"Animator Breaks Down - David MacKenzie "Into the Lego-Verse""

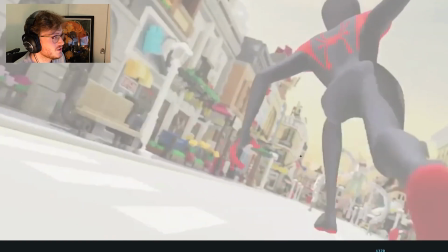[78:14]
Swings around, love how big this gets. We've already mentioned that. And then he swings around this way.
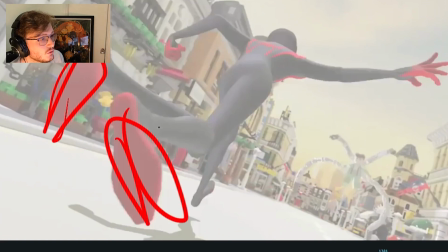[78:21]
Look at all these multiples in here. So awesome. So we still got something to track because there's a big spacing as it wraps around. See from here, we still need the extra information. So he's added that extra multiple in there on the foot.
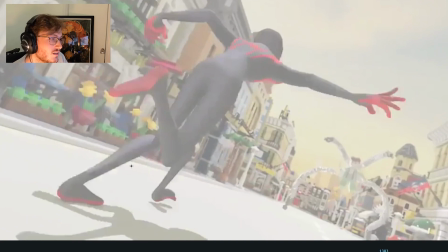[78:38]
And then you got some multiples in here. This one's slightly misleading.
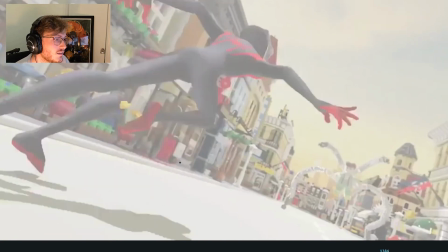[78:42]
I would have probably just made it one foot, not the entire leg. But then, yeah, loads of multiples in here.
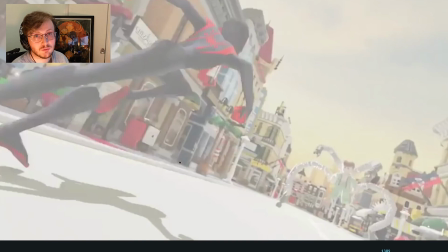[78:52]
I feel like we need to do a study on multiples. I feel like it was done very successfully on Luca.
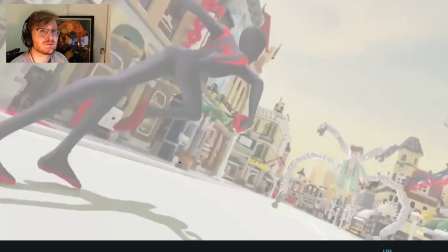[78:58]
There's one shot in particular, which I'm sure you guys will know if you've seen the movie. There's one particular shot of Alberto and his legs, and he scrambles off the edge of a cliff. And I was studying the multiples and how they executed it on there, and I feel like
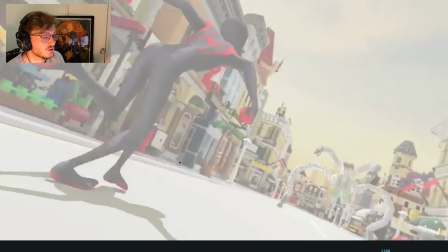[79:11]
studying it actually made sense how those multiples work. So we'll do a breakdown on that.
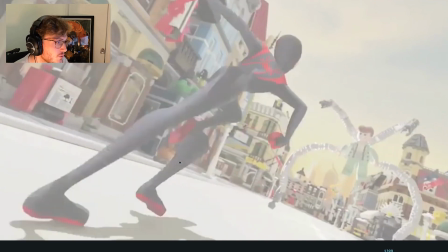[79:16]
I feel like some of the multiples in here don't quite read for me the same way.
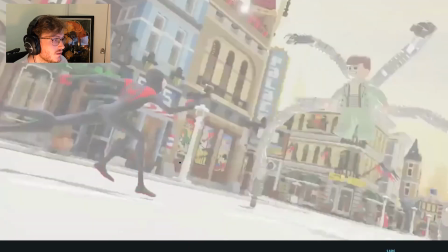[79:21]
So yeah, we'll do a little thing on that.
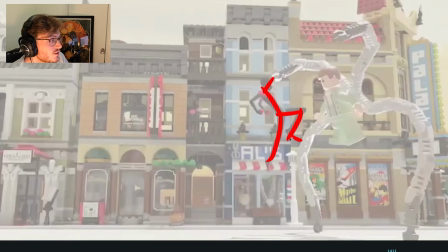[79:24]
Here's a cool little reference to a shot in Spider-Verse with Gwen where she kicks Scorpion, and there's a little slow-mo where she kicks and it goes bwah, and she kicks him off that way.
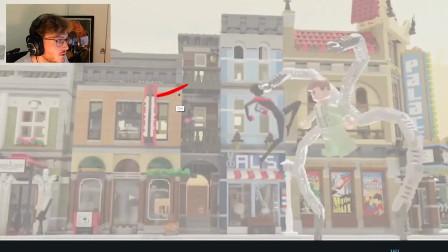[79:38]
And there's like a nice 5 frames of cushion here. That's not a 5, that's an F. 5 frames of cushion there. Poof. And then impact.
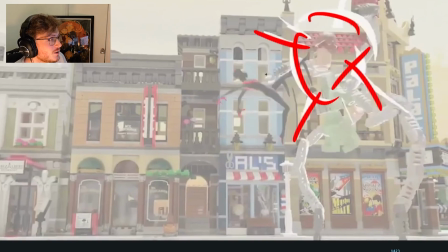[79:50]
And you got this big anime-like impact where the leg leads the action.
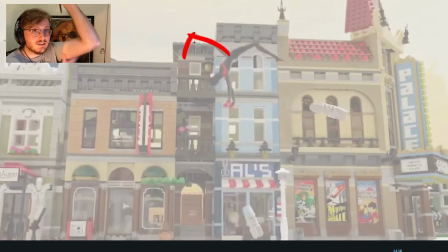[79:58]
And you got this nice little where the leg hits into pose and the rest of the body follows through that action.
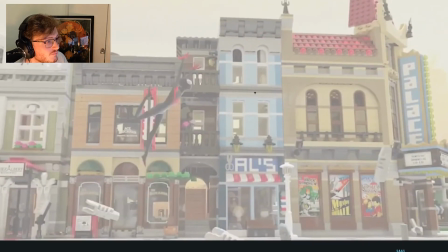[80:06]
So that's very nice. And again, he starts to lead down with this foot now.
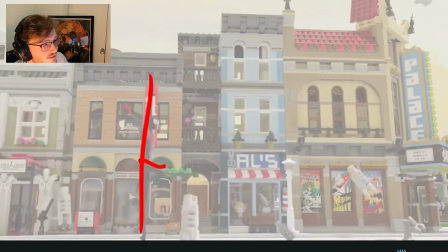[80:11]
Same foot. Nice straight line of action going through.
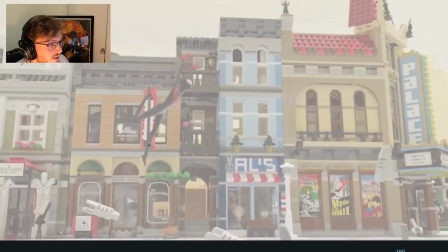[80:16]
And then dook. And there's a nice little light bounce, impact, push off.
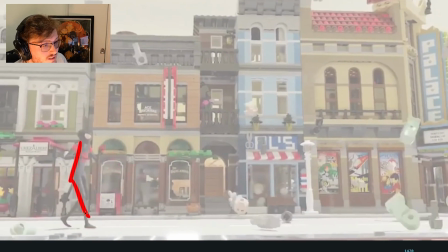[80:22]
And settle. I like all these little cushion parts in here. I love all this explosion of the Lego.
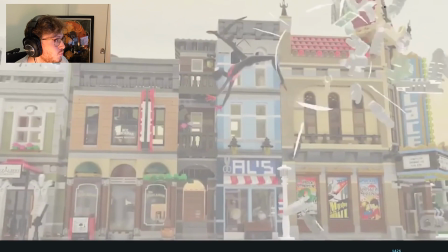[80:28]
It's crazy the amount of work you put in. Oof. Man, that must have taken so much time.
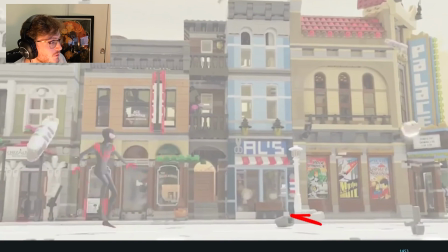[80:35]
I love all the little bounces off. I wonder if he did like... I'm going to ask him about this. If he did, with all these little pieces, if he animated them by hand. He probably did. Or is it like a simulation?
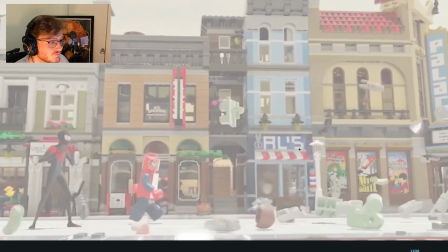[80:46]
There's a lot of pieces to track, but you could do it. I love the way he animated
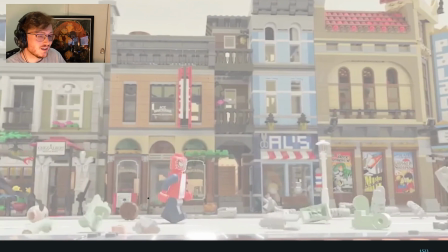[80:55]
Lego Spider-Man through this section as well, where he feels slightly more like rigid, and it feels like an actual person. If a person was to animate, like have a Lego person, and they were to move that, that's kind of how it naturally would feel.
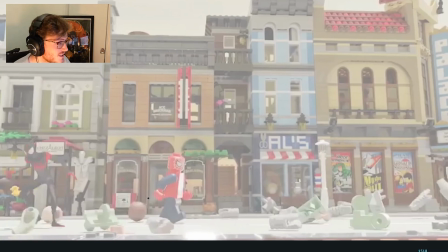[81:13]
Like they kind of doesn't make full contact with the ground. He kind of slides slightly in here.
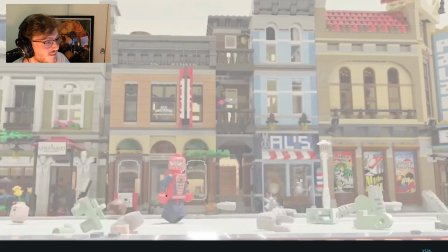[81:21]
And then there's a little twist in there, a little adjustment on the legs, where it feels like there's still pressure put down that leg.
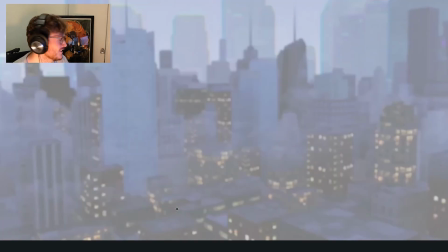[81:31]
Yeah, it's awesome. And he's just like, huh? I don't understand. What's going on? How do you do that? So yeah, that's the entire shot, guys. Quite a long video again, I know, but it's a very long piece.
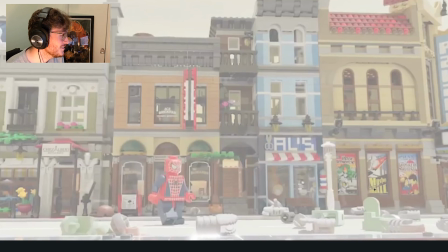[81:43]
You know, we just broke down a good 1,600 frames, which is a lot to go through. And it's a lot of work for David, so please give him all the appreciation. And again, I'll drop it again.
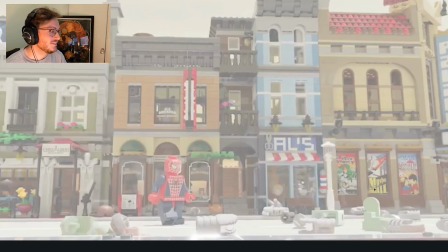[81:57]
We've got all the details right now of David, and give him some love, share his work. I really appreciate if you guys like this video. I want to do loads of these breakdowns, and we're all learning from it, including myself.
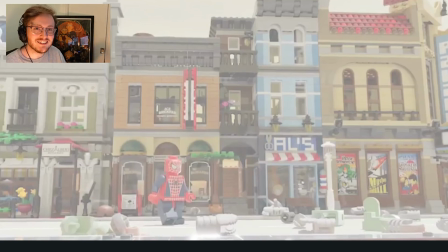[82:11]
And so, yeah, I hope that you really enjoyed this video, and I'll see you in the next one. Thank you for listening to this video.
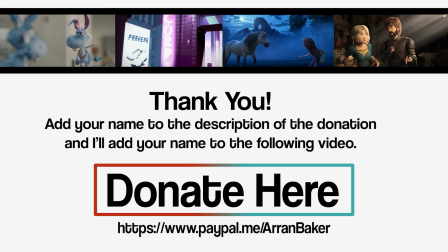[82:18]
I really appreciate it if you've made it this far.